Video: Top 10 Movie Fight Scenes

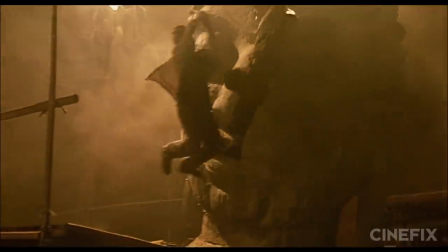Say what you will about action movies, but there is something special about two people trying to beat the out of each other on screen.
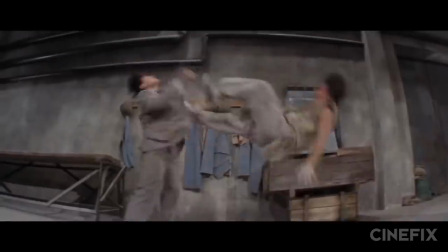These are the top ten fight scenes of all time.
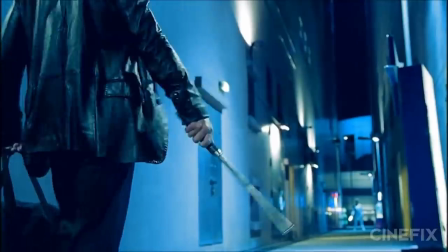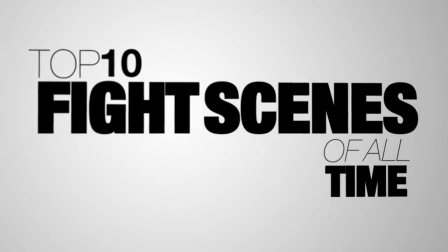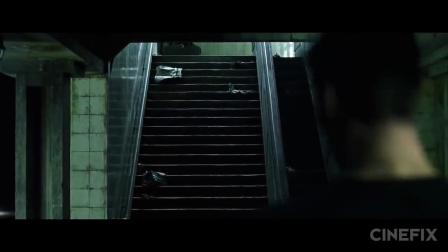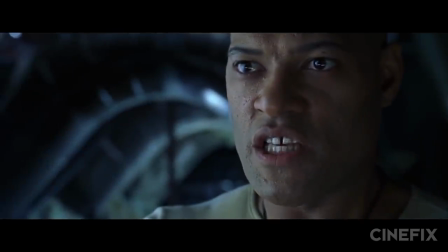What is he doing? He's beginning to believe.
Starting us off at number ten, The Original Matrix.
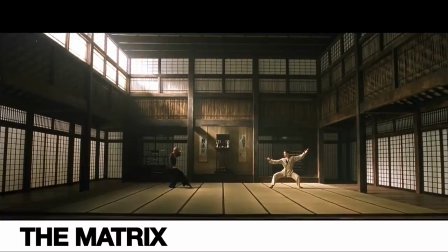While you've gotta love the Trinity fight and Morpheus's Kung Fu lesson, nothing can quite beat the subway standoff between Agent Smith and Neo.
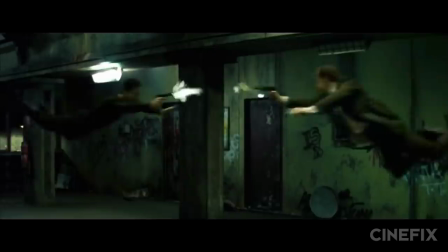From bullet time gunplay to knockout kung fu brawling,
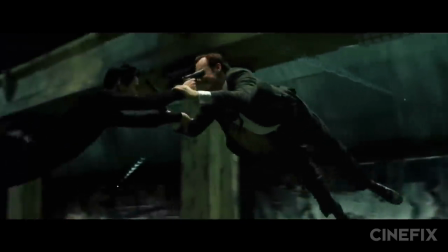this fight blended sci-fi special effects with hand-to-hand choreography to create an action format that Hollywood had never seen before.
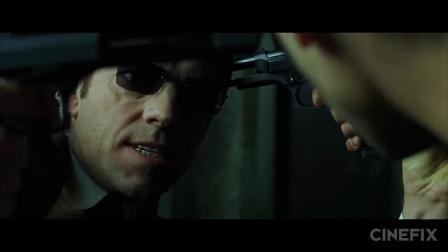You're empty, so are you.
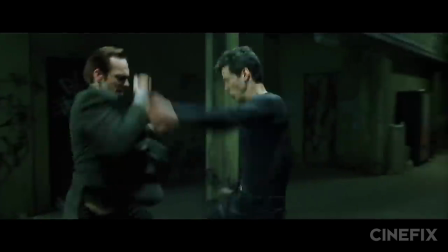And while the Wachowskis deserve big praise for the Matrix, the credit for the fight scenes rightly belongs with a man named Yoon Ru-Ping.
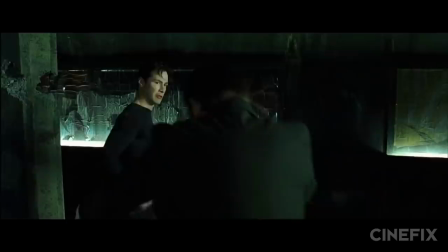Known by his work, if not his name, Yoon is one of the most influential figures in Hong Kong action cinema.
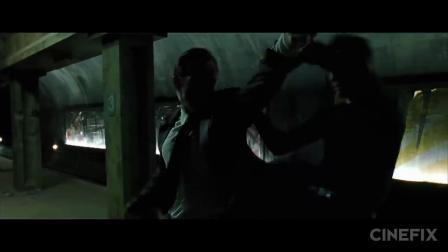He's helped launch the careers of greats like Jackie Chan, Jet Li, and Donnie Yen, and revolutionized action choreography in both Hong Kong and Hollywood.
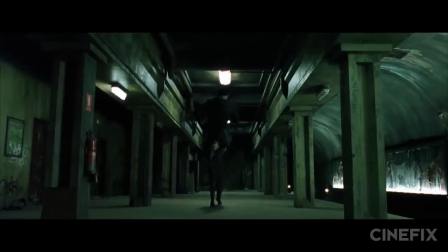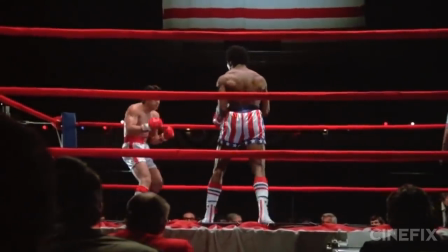When you think of boxing scenes, it's probably the iconic final bout of Rocky that first comes to mind.
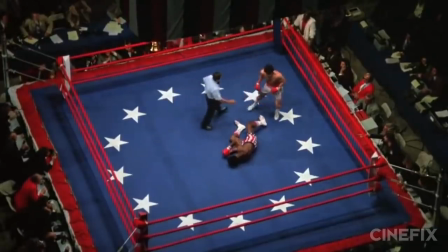And don't get us wrong, the fighting in Rocky was awesome.
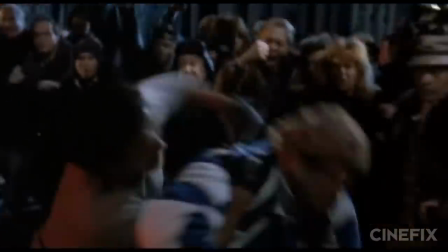In all four original Rockies and Rocky Balboa, we don't talk about Rocky V. But for our number nine slot, we've gotta hand it to Ragin' Bull.
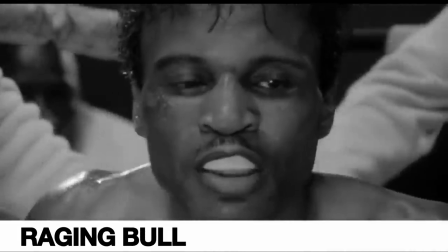Scorsese's masterpiece portrait of boxer Jake LaMotta gave us artful fight poems. More expressionistic and subjective than real.
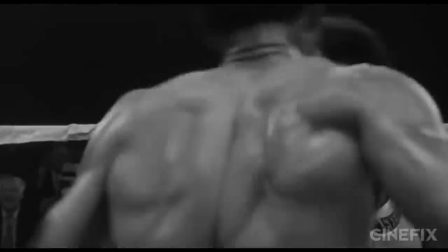But nothing hits quite as hard as the final Sugar Ray Robinson fight.
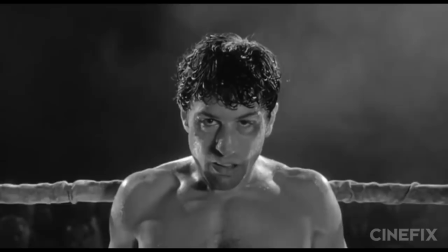Scorsese reacted against the spectator point of view cinematography of boxing films like Rocky by putting his camera in the ring,
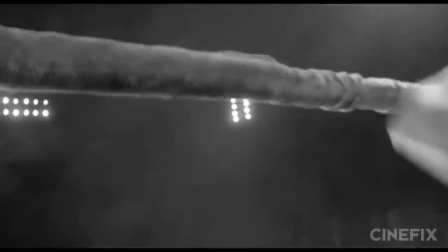choreographing cinematographer Michael Chapman like a third fighter. As for De Niro, he trained with the actual Jake LaMotta, putting in months of work in thousands of sparring rounds.
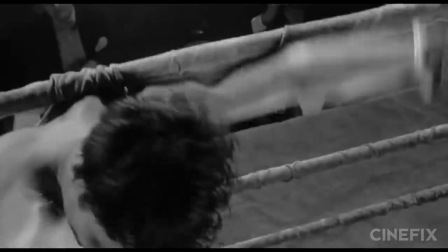He fought in three actual Brooklyn boxing matches, two of which he won. LaMotta even told De Niro he was good enough to make a career of it.
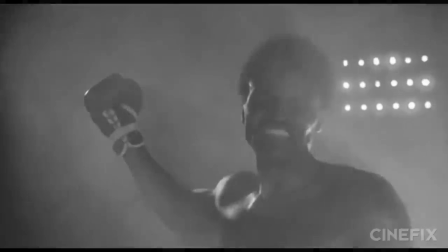Fortunately for us, he stuck with acting, but not before treating us to one of the the most brutal boxing scenes of all time.
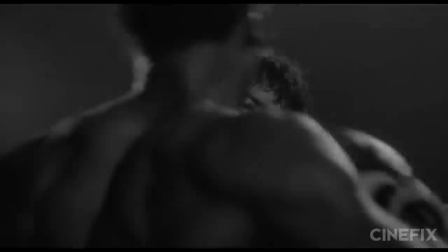Speaker 1st John Cena Speaker 1 If you paid any attention to action films recently,
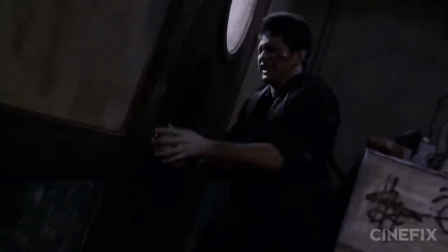you may have noticed a trend for gritty, brutally real fight scenes coming from places other than Hong Kong.
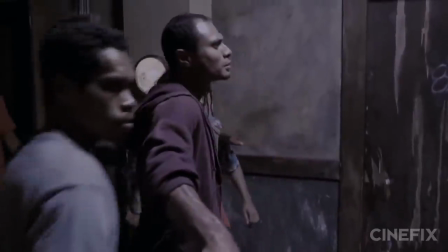Most recently, the raid turned Americans onto the insanity coming out of Indonesia and left us with a final fight between the brothers and Mad Dog that had us fooled for the real thing.
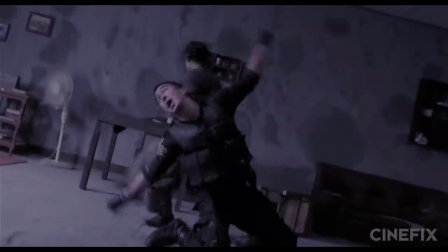But our number eight looks back a little further to another gritty final fight with Ong Ba.
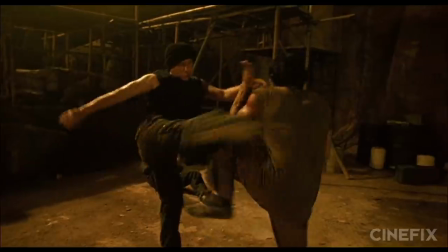The crazy mix of acrobatics and martial arts electrified audiences and introduced the world to action star Tony Jaa,
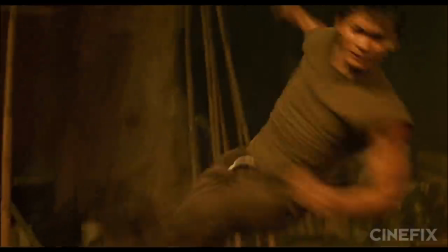choreographer Pratya Pinkeo, and the art of Muay Thai itself.
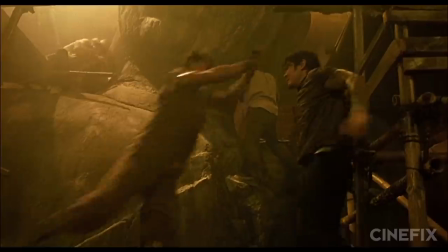Tony Jaa's Muay Thai is all elbows and knees, but in the best way possible, as he and his team completely avoided wires and effects for his fights.
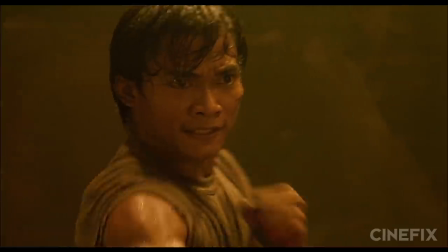And it all leads up to a full throttle conclusion that sees Jaa prove once and for all that there's more to the martial arts than Kung Fu.
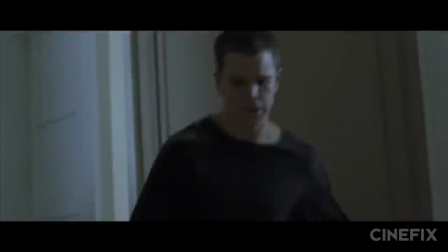Next up we're looking at Jason Bourne. And while he's got some killer moves in identity and supremacy, our number seven goes to his fight with Dash in the Bourne Ultimatum.
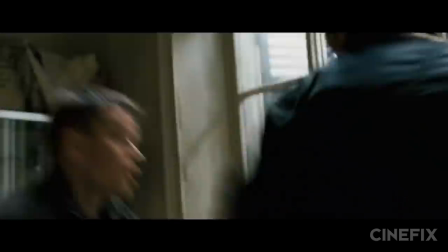You know any fight that keeps up its intensity without any music is going to be vicious, and Jeff Imada is the man to thank for this one.
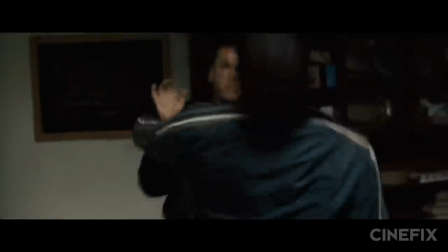Choreographing it with a combination of Filipino Kali and Jeet Kune Do, Bruce Lee's martial arts invention that Imada learned from training with Lee's son Brandon.
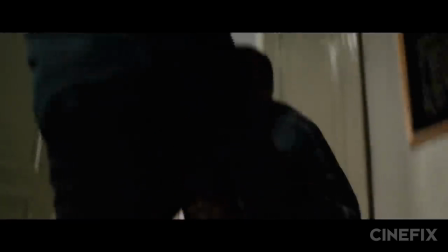But it's the ruthless efficiency and practical use of props that makes this seem great.
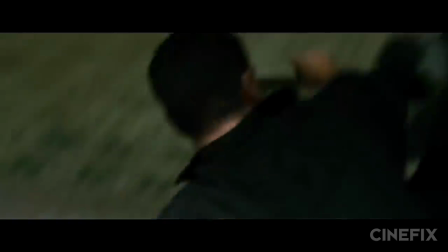And while some people have criticized the fight for relying too heavily on shaky cam, it only takes one quick look behind the scenes to realize that these actors are hardly taking it easy.
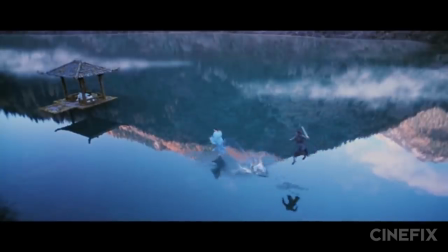Love it or hate it, Wirefu is one of the most dividing subjects when it comes to fight scenes, and when it's bad, it's awful.
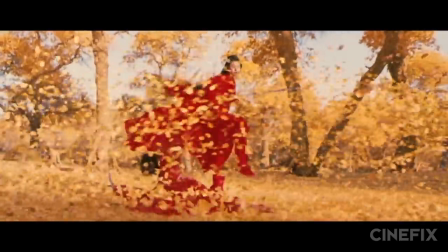But when it's used to elevate brilliant martial artists instead of substituting for them, it can be absolutely incredible.